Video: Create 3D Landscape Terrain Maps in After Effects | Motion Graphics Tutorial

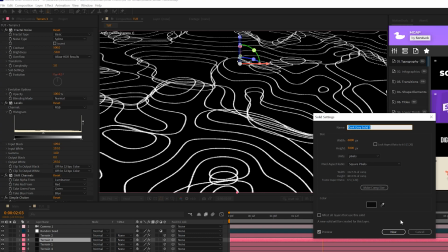[8:21]
So when we went to this 3D look, we'll be able to easily fill up the composition.
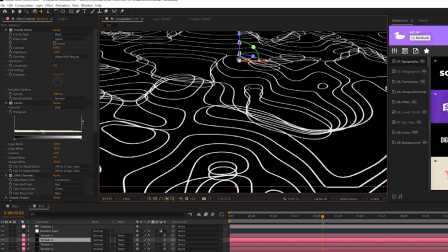[8:26]
So go ahead and just play around with these three camera tools until you have the look that you think is good for you.
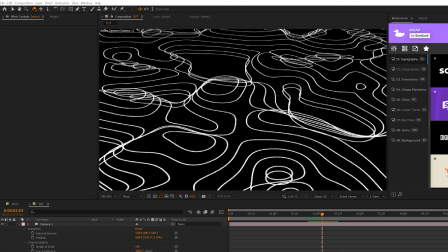[8:33]
All right, so I found the angle that works for me. Now, one thing that I don't like about this comp, it looks really sharp, you know?
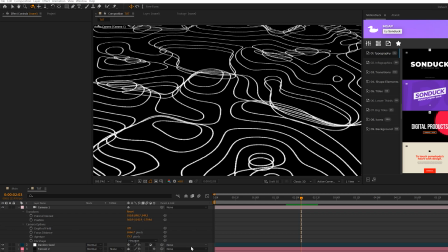[8:40]
I don't like that. We need to create a depth of field to get the background, you know, out of focus. So what we're gonna do is we'll open up our camera options right here and we're gonna go to depth of field and set it to on.
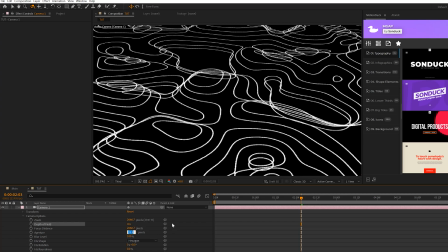[8:54]
And we can come here to the aperture and we can really crank this up. I'll set this up to say 330-ish, somewhere around that range. And that's just gonna knock the background out of focus. Now you can adjust where the camera is focusing on by adjusting the focus distance.
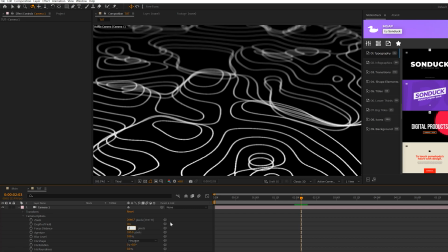[9:12]
So I'm not gonna do too much here, but you can mess around with what part of your composition you really want in focus by adjusting the focus distance. All right, so now in full quality, this is looking really clean and it's not as sharp as it once was.
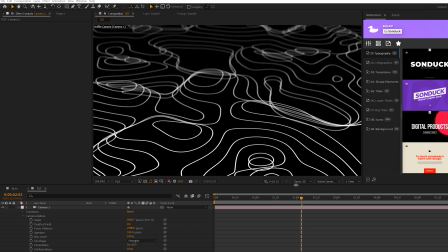[9:27]
So now we need to add overall camera animation to this scene so we can actually see the 3D, you know, landscape that we've created here, outline landscape. So to do this, I like to do camera animations via null object.
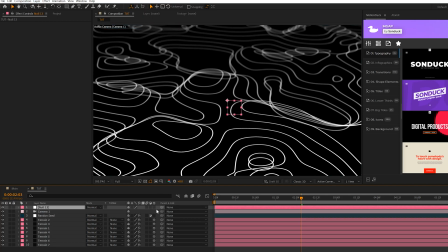[9:42]
So we'll go to layer, new, null object, and we're going to parent the camera to the null object. Now you don't have to use null objects to, you know, animate your cameras. I find it as a cleaner workflow to do it, and I'm addicted to it. That's why we do it. So Make sure the null object is a 3D layer and hit R on keyboard for rotation.
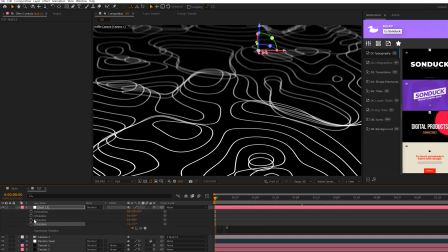[10:00]
And all we're gonna do for Z rotation is all click the stopwatch and we'll do time, asterisk, 4, 5, whatever you wanna do. So how the time expression works, so if we go to 1 second, you'll see that we have time asterisk 4. It's gonna change the Z rotation by 4 degrees every single second.
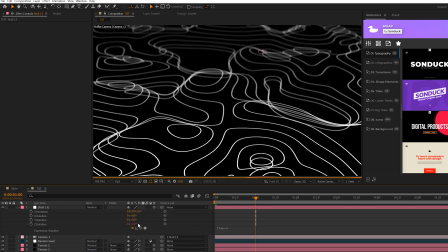[10:17]
So if you had time asterisk 5, it'll be at 5 degrees at 1 second and 10 degrees at 2 seconds.
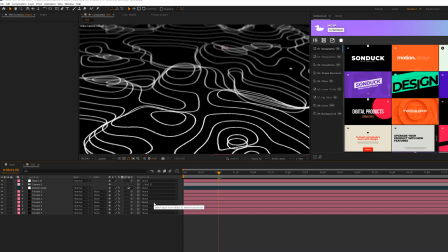[10:24]
All right, so now that we're done for our scene, you know, we can insert any background we actually want.
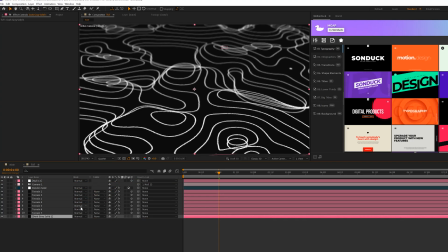[10:28]
So I have like a dark gray color here that I can insert underneath my work, which it looks exactly the same, but it's a choice that I decided to go with. You could have a blue background, you know, any color you want. I give you an image, but this is all transparent.
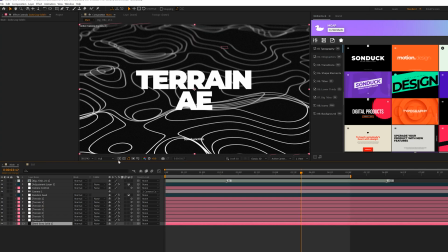[10:40]
And you can obviously throw on your title or a logo or whatever for your scene. And you also, one thing I did add to my final piece of work is the noise effect as an adjustment layer to really just add a little bit more texture to the out of focus areas of our scene.
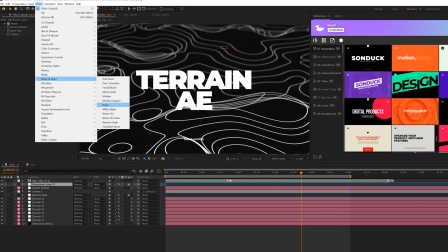[10:57]
So you can find the noise effect under noise and grain, and it just apply that effect to an adjustment layer on top of everything.
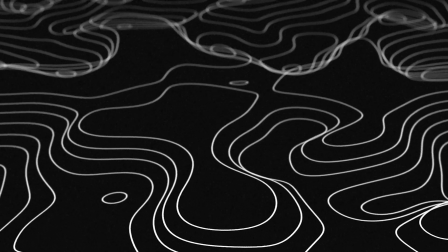[11:04]
So once all said and done, here's the work that we have put together. So now that we're at the end of the video, you might be realizing, wow, this is actually slowing down my computer a lot. And it definitely was heavy on my computer. It took about 40 minutes for my computer to export just 6 seconds of this. So it's not your computer, it's just because of those solids being so large. So unfortunately there is a downside to the export time, but if you do export this, let me know your render time in the comments below. I'm really curious to see how fast or slower some of your exports are. So hope you enjoyed this video. You can download some of our free After Effects and Premiere Pro packs. Those links are below, and always be creative.